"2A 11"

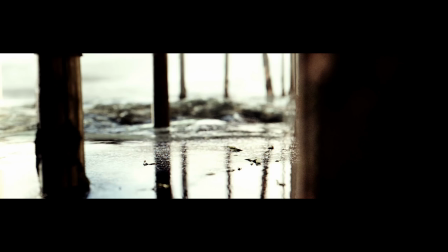Contrast, especially the light versus shadow contrast, is a cornerstone of good cinematic lighting.
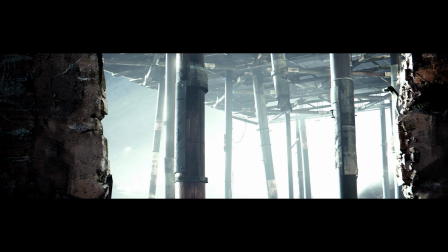It is just really pleasing when the image goes zebra, light to light to dark, so on and so forth. Think of it as pools of light infusing our composition with visual interest, essentially breaking up monotony.
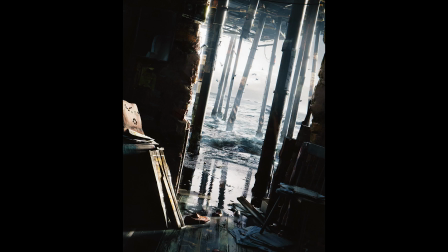It can be, I don't know, the sun rays streaming through the holes in the roof, creating the pools of light, or just anything of that sort with a zebra in mind.
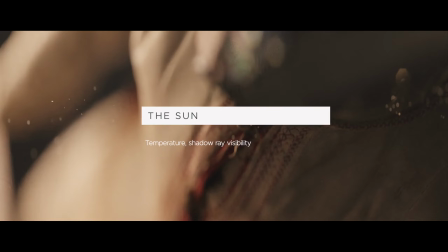In other words, let there be the sunlight as a higher contrast seasoning on top of our 3-point lighting base.
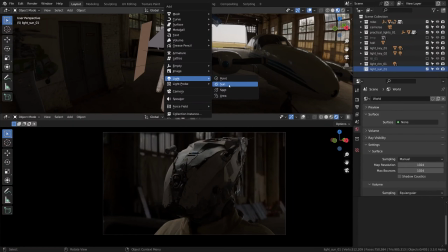I'm going to show a few different methods for creating pools of light, starting with a sun lamp, one of the default Blender sources,
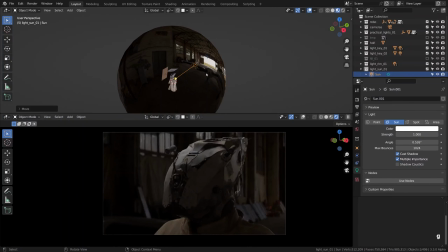imitating the light placed infinitely far away with all rays going in parallel. The problem currently is that our HDRI sphere here is blocking all the sun rays emanating from outside. To fix it, we're gonna uncheck the shadow rays visibility, allowing the external light to pass through the sphere.
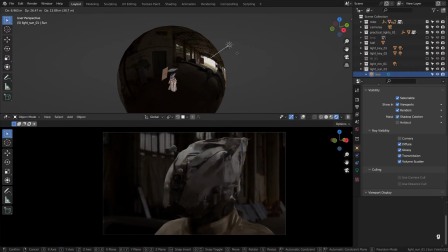So here comes the sun, coming in from roughly the same direction as our rim light. To make it feel like the real sun, its power should be changed to a really dramatic amount.
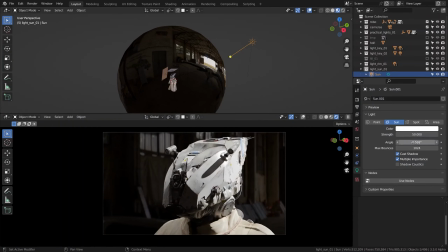I'm switching it to 50 here. To nail down the right temperature, the blackbody node could come in handy. The higher the temperature, the cooler is the color.
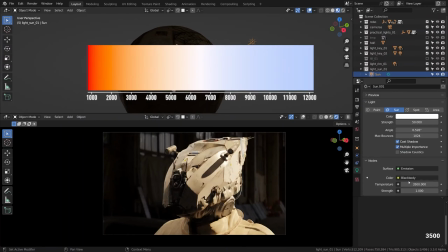The evening color would be around 3500 Kelvin to 5200 Kelvin for a daylight tone. I think I'll go with a lower temperature though to capture a sunset feel.
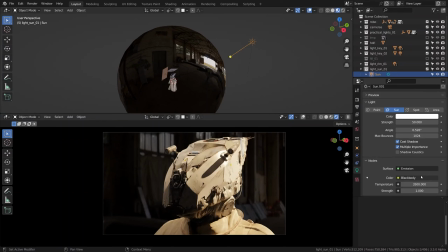The colorization of light sources also depend on the white balance control in post-processing, but that's something we'll explore a bit later. So far so good, we've got the evening sun blasting out and washing everything it touches out.
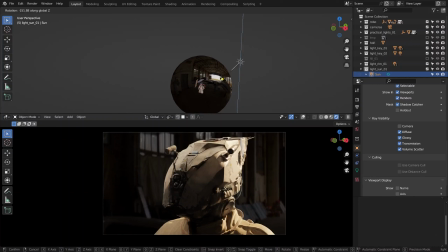That's not so good. It would be much better to go from light to dark compositionally. What could be done about it?
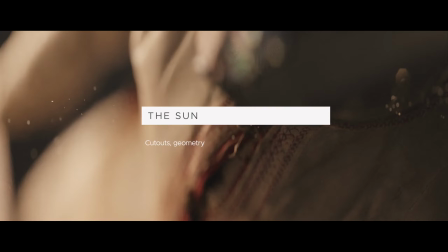One of the easier ways, even laid-back ways to break up the beam is to block a part of it.
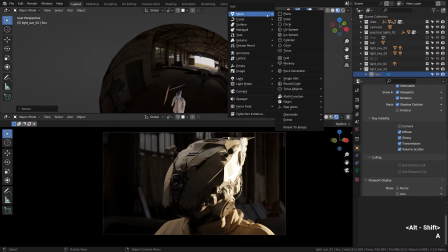Often a simple plane would do. Actually, just like in the first chapter of this course, we broke up the sun shaft with a bunch of planes.
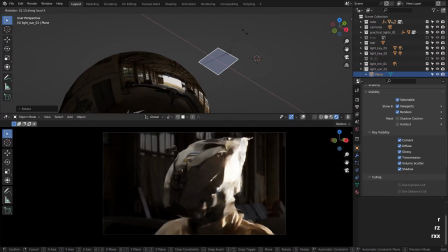We can repeat it here in a slightly more advanced way.
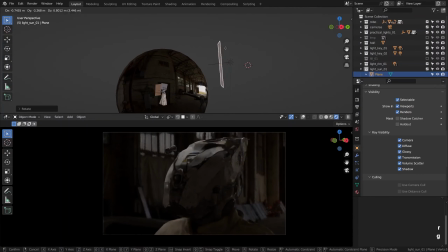I'm moving a plane like this, so it blocks the sun completely and is perpendicular to the sun rays. Now we need to punch a hole in it, or generate some kind of a slit.
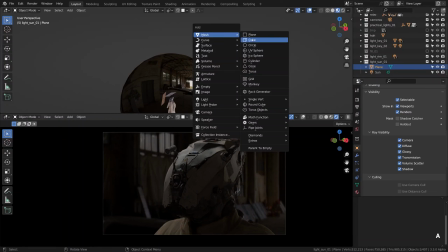We can do it procedurally with the help of the Boolean operation.
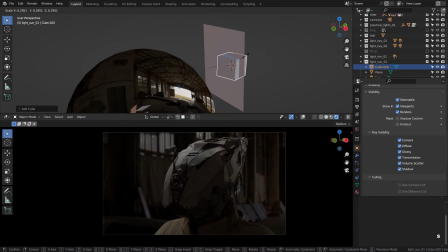I'm adding a cube here from the Shift-A menu and copying the plane's rotation to line it up nicely with the plane. This will be our Boolean cutout object. Imagine that we'll make a hole shaped like this object in our plane blocker.
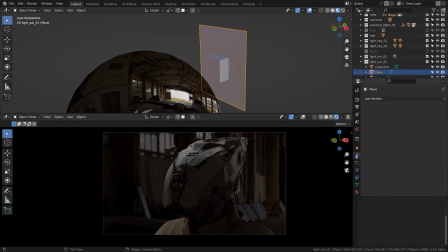Selecting the plane now, I'm opening the modifiers tab and dropping in the Boolean modifier. The mode should be set to difference, and now we can just pick the cube to create a hole. We don't see the effect just yet, as the cube should be set to transparent,
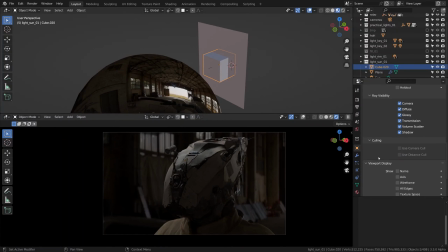so I'm jumping over to the object settings to switch the display type to bounds. And then unticking the shadow checkbox to remove it from cycles as well. Ta-da! Here it is, our procedural slit that can be used to shape the light beam.
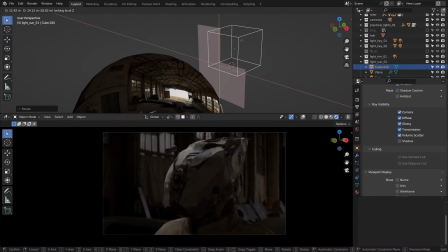Isn't that cool? I don't want the hotspot to cover the area way too large.
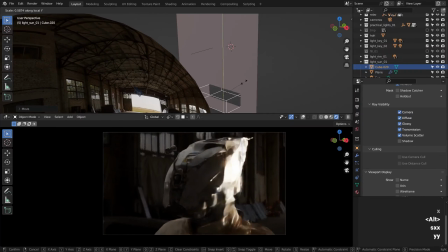Just a little pool of light will be enough, maybe something like that. Just trying to eyeball a good contrast. Oop. That's how we can block the part of light from our sun lamp to leave just a small puddle.
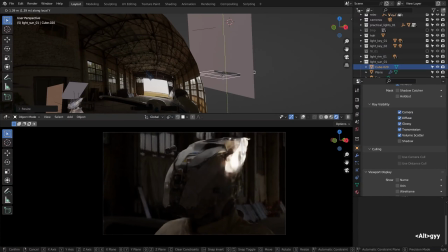The puddle of the higher intensity and contrast. Sweet, sweet contrast.
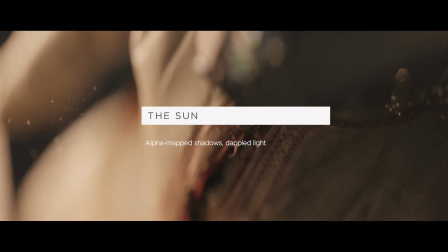Now let me quickly go through yet another way of breaking up this light.